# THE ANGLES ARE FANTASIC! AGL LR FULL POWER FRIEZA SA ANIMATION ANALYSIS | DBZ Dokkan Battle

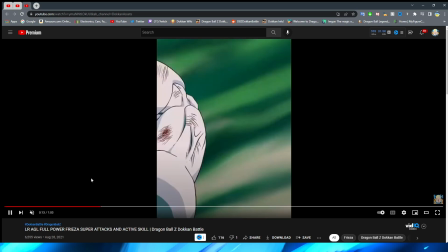It's just so clean, so well put together, and it really gives you that like, oh my gosh, Goku's getting the work type of feeling, right?
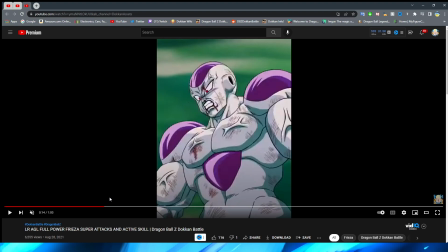That is exactly what I feel like after watching that animation go down.
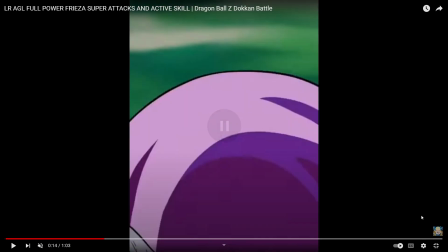So of course, after all of that beatdown, we finally have this shot of Frieza here that I was just talking about a moment ago,
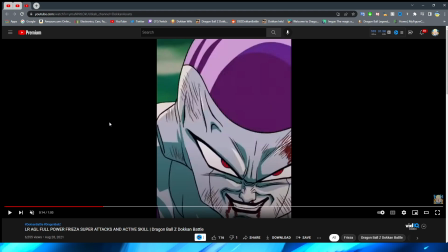where we have a little bit of a zoom into the camera. This is quite menacing, kind of spooky to be honest with you. As well, very cool that they actually include the fruit punch, because sometimes Dokkan animations don't, sometimes they do. I know a lot of modern Dragon Ball tends to avoid that, so it's always nice to see it.
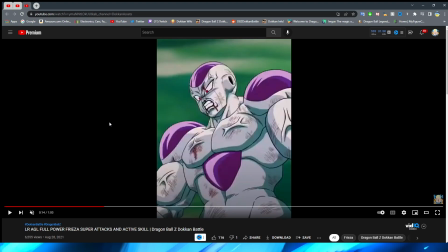You have the then zoom into his chrome dome there before zooming back out. Another very nice shot of Frieza. I don't think I've actually ever seen this frame before.
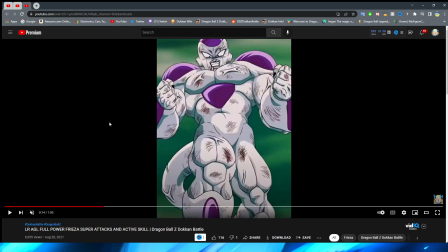This is a super nice frame for this to just be there for 2 seconds, right? And then we have Frieza fly up a little bit into the sky.
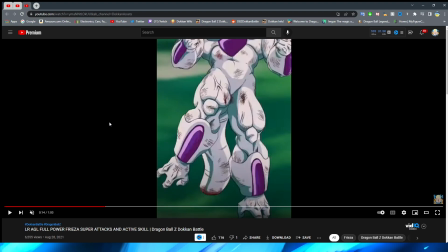Again, very cool that his tail is actually chopped off, and you can also see again the like damage on it, right?
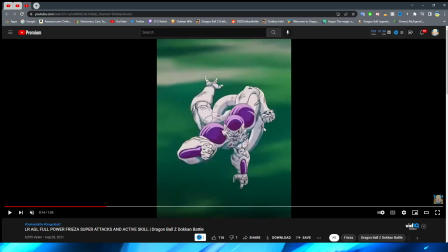The fruit punch. Before Frieza begins to squat up for the kick here.
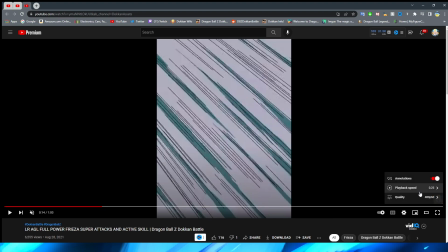Now, I will say with this sequence, one thing that I would say normally about this is like, wow, that's a lot of pose changes all in succession.
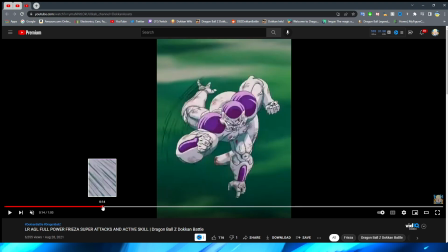However, in full motion, it does look, I suppose, a little bit janky if you're really focusing on it.
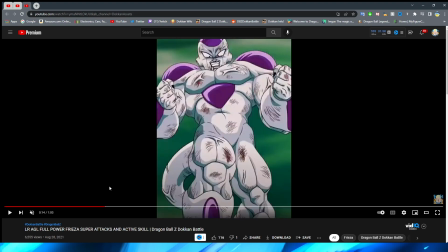But I think that the movement looks okay, right?
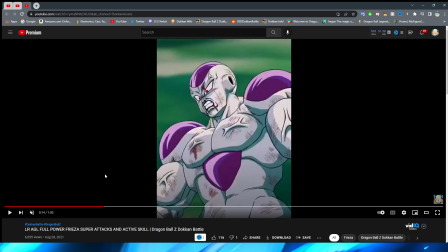It definitely doesn't look too bad when he's moving back to, you know, get ready to wind up the kick there, right?
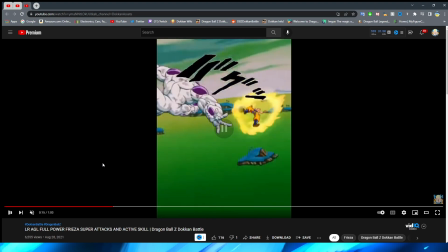I think it looks all right.
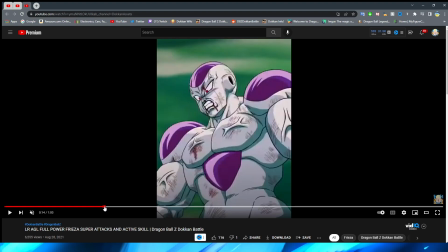It looks a little bit slower, and I guess you could say a little bit choppy, but of course, Frieza was just coming out of a sporadic temper tantrum.
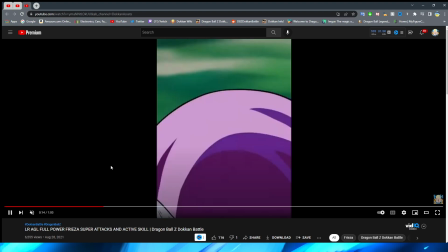So I suppose that it makes sense that the way that he looks in, you know, moving now is very sporadic in that regard.
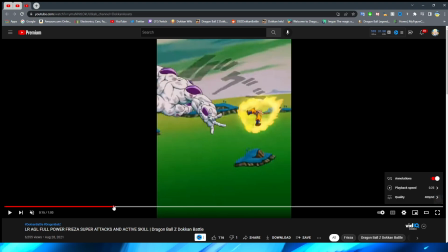So of course, we now have the part where Frieza actually throws the kick forward,
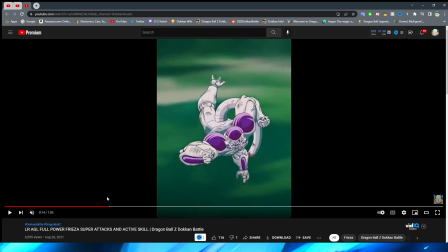which this part looks really, really cool, if I do say so myself. You have a very, very nice wind-up with that same very menacing expression.
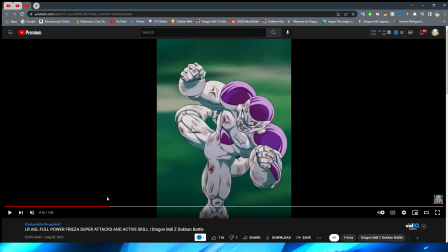Very interesting that Frieza turns here, and this is not the same asset as well by any means. This is a completely different one where he's about to whip his leg sideways.
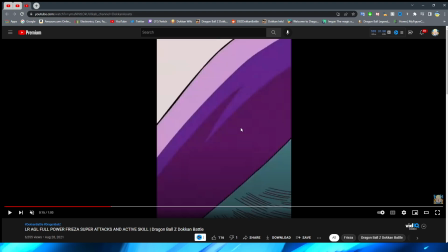Again, a very cool perspective where you almost get hit by Frieza's leg here, which is pretty neat.
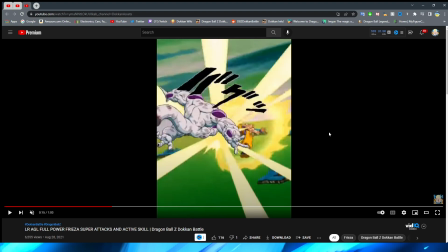And the final follow-through, which looks fantastic. Frieza looks super goofy. Not goofy in a bad way, but just because, you know, he looks funny doing this pose.
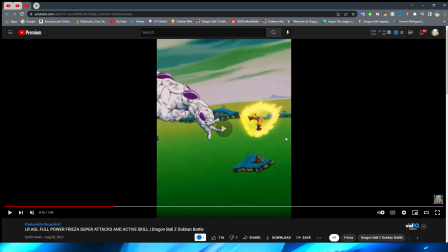But obviously the kick looks great. The impact is perfect. And the perspective is very, very nice too, seeing it sort of from behind.
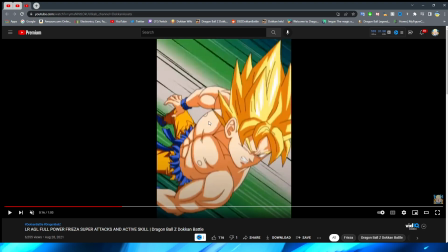As you see, the enemy sprite has some anime motion lines behind them, which, again, I sort of talked about that in a few animation analysis videos where they kind of incorporate this sort of thing in here. When a character is either flying really fast or they're in the middle of a fight, anime will do this. And it's cool to see Dokkan sort of take that in.
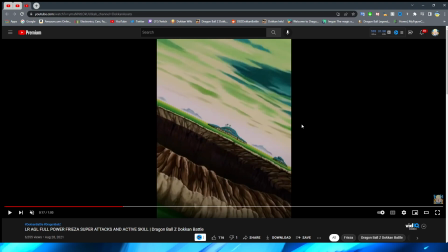This part is so disappointing because you don't get to see it.
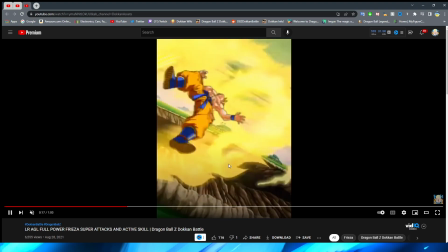So the land looks nice, the electricity looks fantastic, and Goku, as you can see,
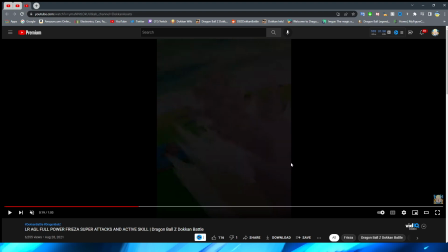flies forward and then smashes into the rocks and the water, but it gets cut off so prematurely because of how quickly it gets dark.
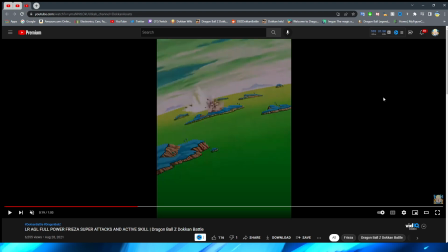But this animation is really, really nice. You have the water effects that look perfect as Goku is smashing into the water.
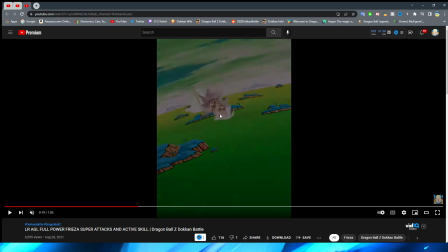You can see that the island actually crumbles as well as Goku flies through it, right? And what's so cool about this is there's dust clouds now there, and there's dust clouds now trailing the water as Goku flies forward.
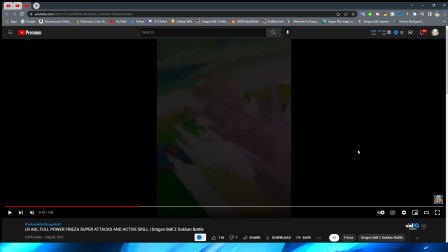And you can even see that the water spreads out, and it's a very nice perspective shot. I know it's super hard to see because it's so dark, but it is there, right? So it's kind of a shame. That is the one thing I will say about this animation that always disappointed me, is I really, really wanted to see this in full color, and the way that it,
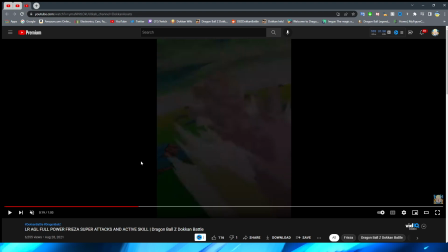you know, looks in full, especially this final shot looking so nice, but they just cut it so quickly, unfortunately.
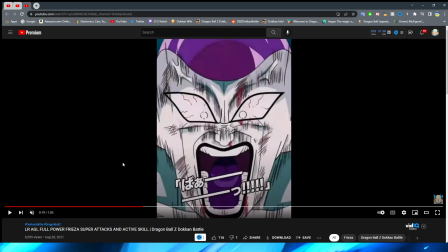Okay, so I Frieza. So we immediately go into the 18 key. Let me take a drink of water.
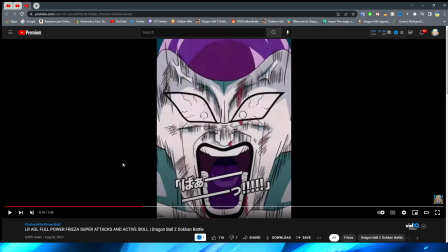Seeing all that water on Namek really got me thirsty.
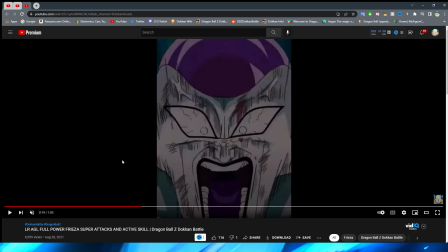So, of course, this shot of Frieza is really, really nice as this sort of introduces itself onto the scene.
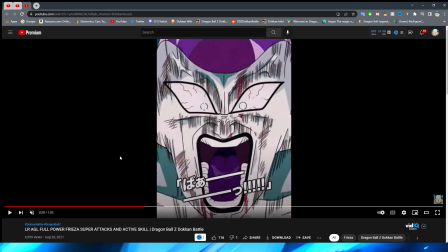We have Frieza screaming his fool head off, which the effects and the stylization of this look so good. This looks like it could be a shot right out of the anime, absolutely.
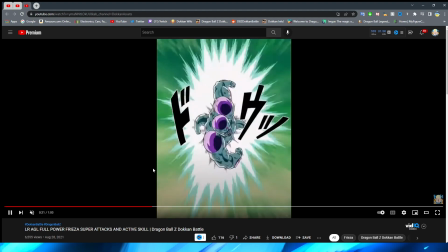It looks really, really nice. We have Frieza fly forward again, which...
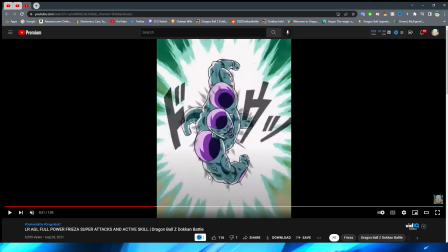no, I don't think that's the same asset as the one where he was sort of flying upward before. It can't be as well because, of course, the lighting effects on this are a lot more reminiscent of him having the key aura around him,
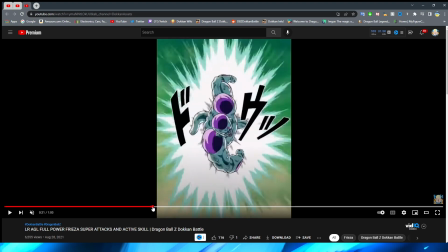which, of course, makes sense because that's literally what's happening in the shot. Yeah, so very cool flying forward shot.
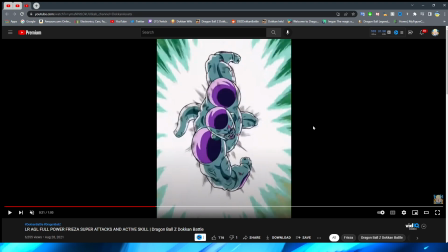Funny enough, this is just what I was talking about earlier. When it comes to shots where characters are flying forward, Dokkan, when they do it right,
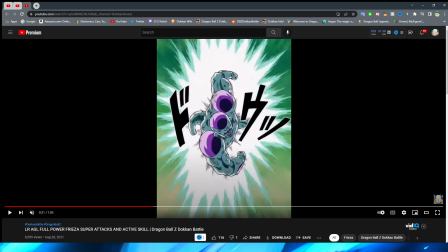they do a great job of emphasizing this by sort of have the character growing as well as the aura around them,
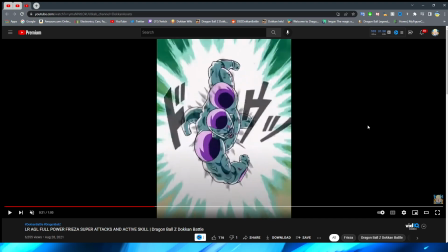kind of pulsating almost to represent how fast they're moving and moving forward towards the screen.
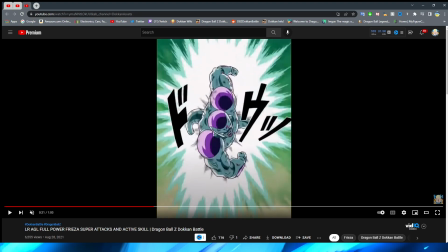I also do like that they animate Frieza's tail flopping about there.
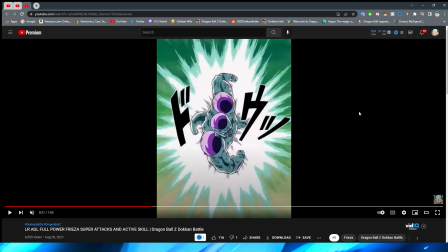I don't think that that was even really necessary, and I don't even know if anybody would have really noticed that if they would have just kept it in like this position. But that, again, fantastic attention to detail, and I'm always really glad when they include stuff like that.
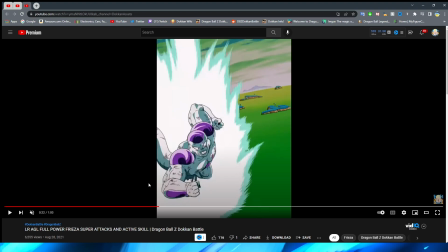So we have Frieza get closer and closer to the camera before a very interesting way to transition here.
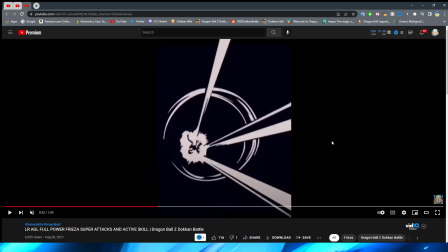We immediately cut and have this really sick impact frame. Funny enough, it almost looks more like golden Frieza in the distance.
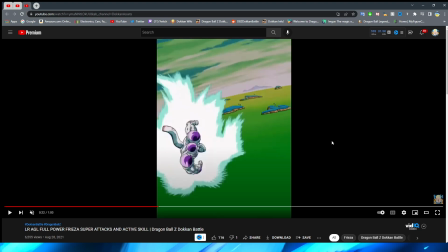But yeah, so we have the fade to white real quick, or the cut to white, I should say, with the very cool aura around Frieza.
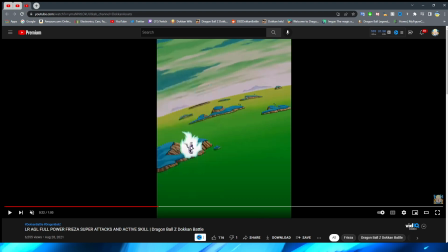Is that the same PNG? Yeah, I guess it is. Interesting.
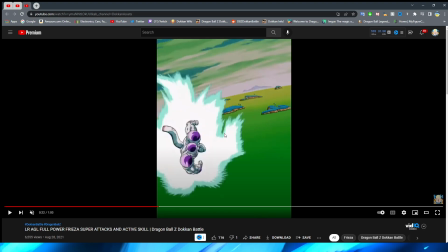The aura doesn't really move as Frieza moves forward until it's a little bit more in frame here, where it sort of flares up, which looks really cool.
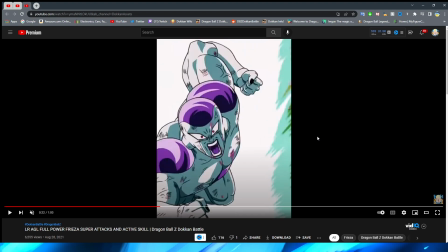I actually don't think I've seen this specific frame either before, because I don't recognize that expression too heavily.
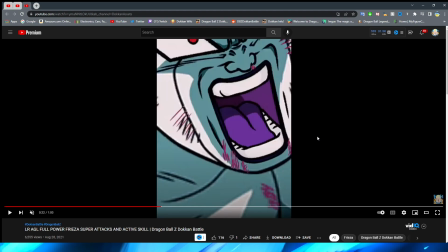Wow! That is a really high quality asset.
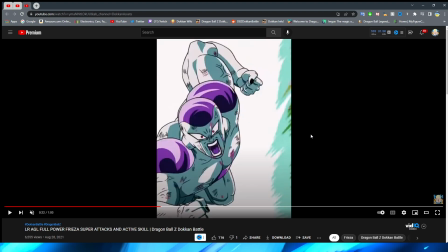What's interesting about this is that you can tell that the type of thing that they did here was that they had it the same sort of size of the actual image, right, that the body asset is,
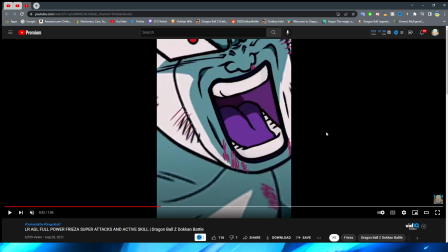and they made a specific one for how close the face was going to be, because you can see the quality difference, especially in how pixelated the lines are here. Even just look at the fruit punch on Frieza's body comparatively. This almost looks like censored out compared to how it is here, which of course isn't the case.
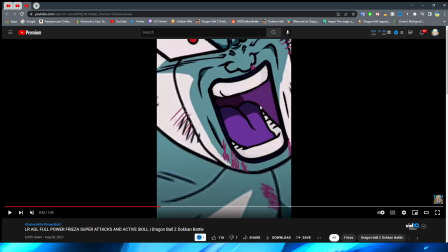But it is cool to see that they take that into consideration.
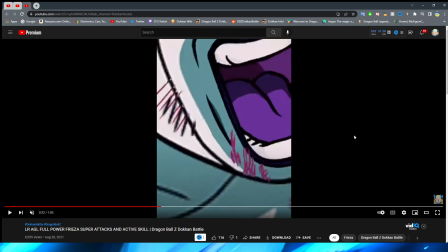And of course, not only does this frame fly by so quickly, and it's not in your face for that long, right?
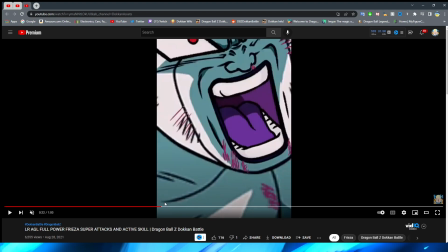You're probably looking more at Frieza's face anyway. This isn't really something you're going to notice, but it's just something interesting to take note of to see how the game works, right?
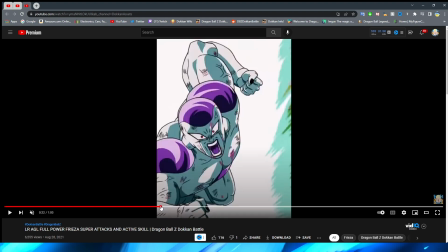Where sometimes they'll just use the assets from shots before because they know you're not going to notice them,
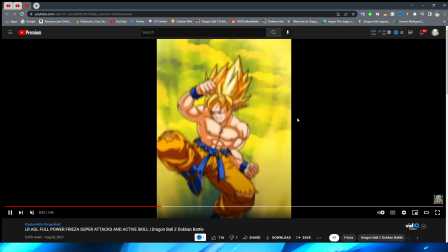or they're going to be on the screen for so fast that it doesn't really matter, right? So we have Frieza fly forward and immediately fly up to Goku.
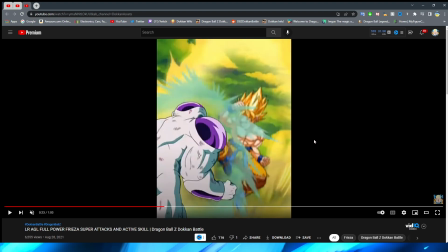So I always thought that this shot was a little bit weird. I don't think that Frieza looks too bad.
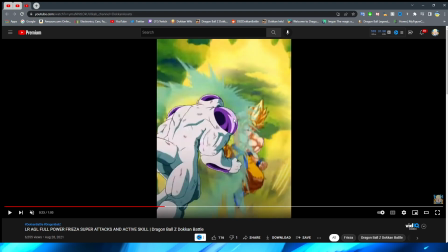He maybe looks a little bit stiff there because he doesn't have like any movement at
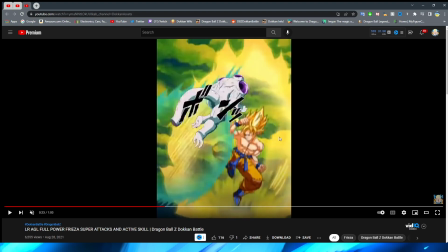all on his actual body as he's moving up past Goku here, right? I always just thought that this shot of him sort of leaving his aura behind looked a little bit weird, right?
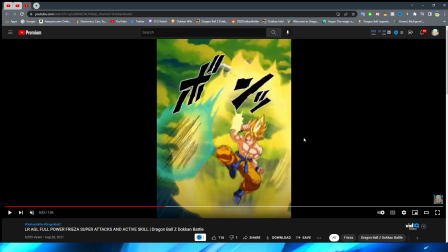Obviously, you have the enemy sprite realizing like, huh? Something's amiss. And you can see Frieza still flying up there. This is a little bit of a different asset, as you can see, because his leg is sort of more down towards Goku's head, right?
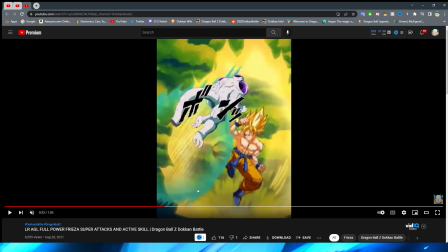Whereas before, his leg didn't look like that. And it was more towards Goku's face, right?
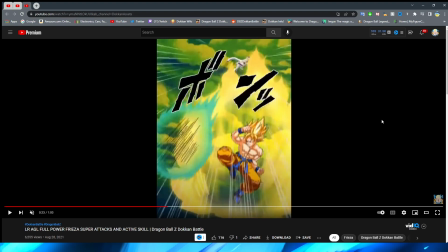I don't know. I just always thought that this looked a little bit weird. And especially if this is supposed to be like Frieza leaving his ki behind because he's so fast. I always felt like the ki looked way too small.
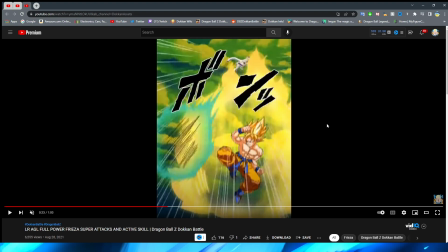Ironically enough, it looks comparable-ish to the enemy sprite, but you can even see like Goku's ki, his aura is huge in this shot, right?
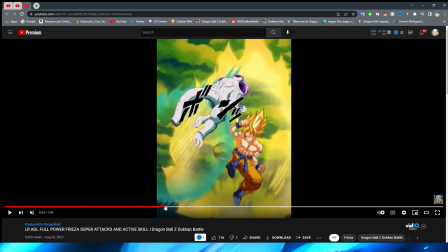So it was always interesting to me that this was how they decided to do it, and it looks even bigger here, right?